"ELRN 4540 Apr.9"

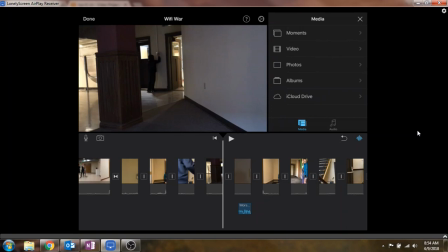But what makes it more interesting and engaging is that we are cutting from this clip, and hopefully you can see that it's kind of dark.
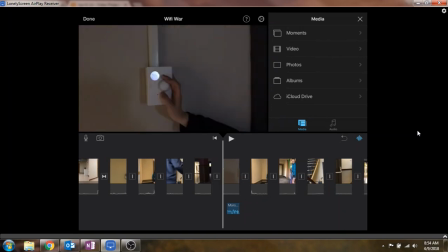We're cutting from this clip, though, to the close-up of it being turned off for a dramatic purpose.
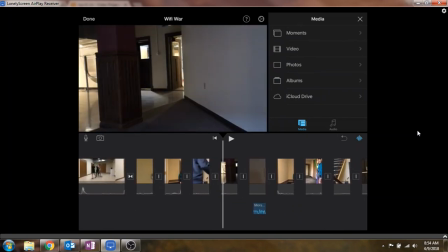And this is the kind of thing I want to see in your videos. I don't just want to see a long shot of him turning it off.
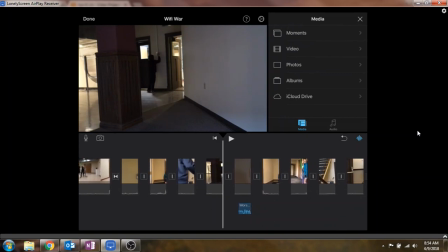I want to see it cut to different things. I want to see it cut to the close-up of whatever you're talking about right there.
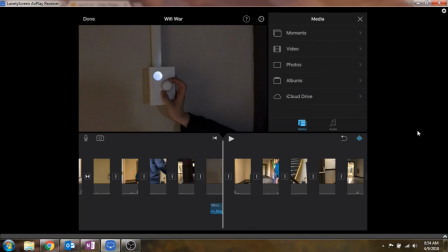And you'll be learning about editing later. But that's what I want you to plan on doing,
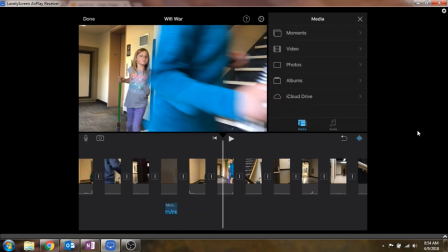is have some nice clips that you'll show the action maybe with a medium shot, which is a shot that shows about half a person, and then you'll show a cut to a close-up of what the action is. And for a documentary, this is important.
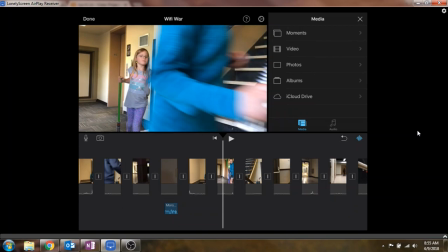You can have B-roll footage or other cuts that come in. Or for a drama, this is important because it enhances the sense of drama.
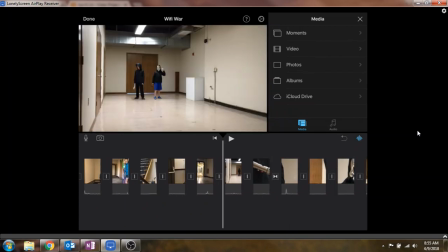I'll give you a good example here as well.
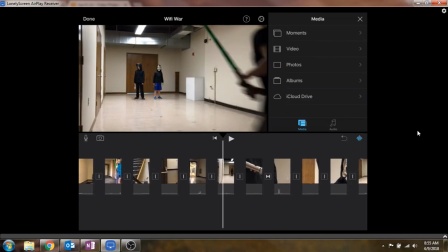So right here, we have them showing up in one room ready to battle with their lightsabers.
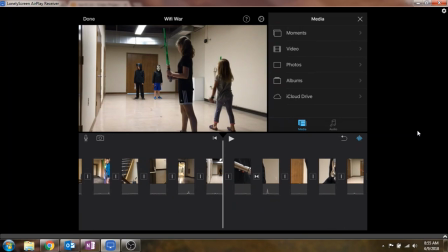These are my digital media campers from last year. But what makes it a lot more exciting and dramatic is that they decided they wanted to cut to a close-up
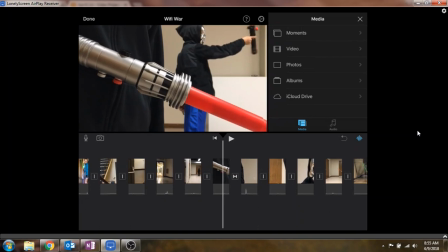of this nice little lightsaber coming out with the background, throwing it around.
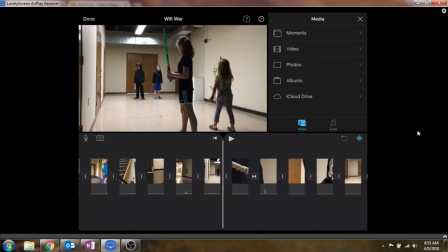So again, they've arrived, but then they decide they're going to cut to a close-up of this thing coming out
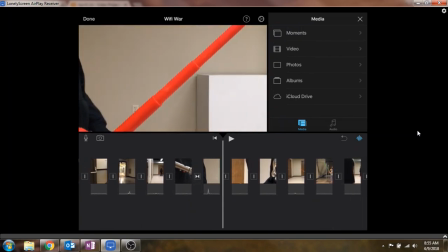to show, and maybe even that one too, to show, hey, and then it shows their faces too.
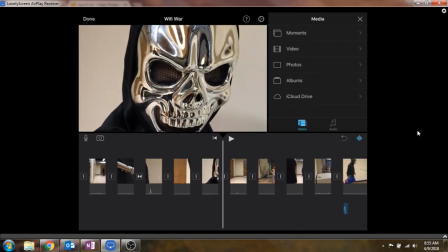So it builds some sense of drama and then it goes back to, hey, we're going to fight now.
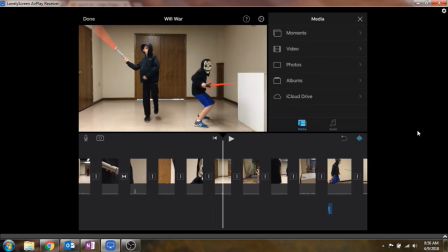So there they go, they're fighting.
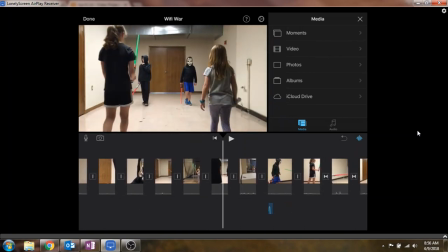And then it shows the girls, they're ready to fight too. It's really fun how they cut those things together.
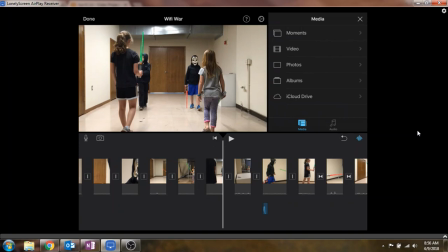I think it made it a lot better than just trying to shoot the whole thing in one long shot where you just show the whole thing happening with one, the camera sitting on one side and showing them all fighting and so forth. Instead, it cuts to the little things that make it more dramatic. So I hope you understand what I'm talking about. You cut to the little things that make it more dramatic.
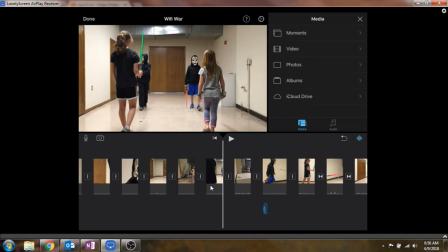Get multiple clips and then piece them together in an editor like this. And this is iMovie on the iPad, by the way. So hopefully that gives you an idea of what's going on over the future,
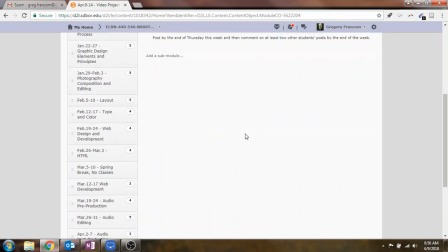but you'll be reading and learning about these things as we move forward to this video project.
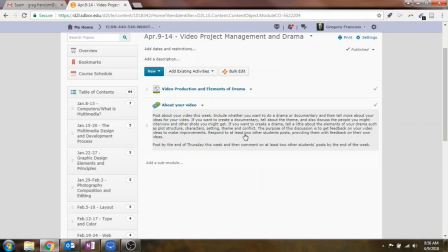But again, for this week, just watch the videos, then post about what you think you might do your video on.
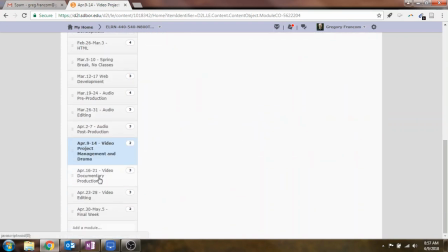We're talking about drama this week. Next week will be a documentary, and then the week after that will be editing. So I think that's about it. Good luck and have a great week.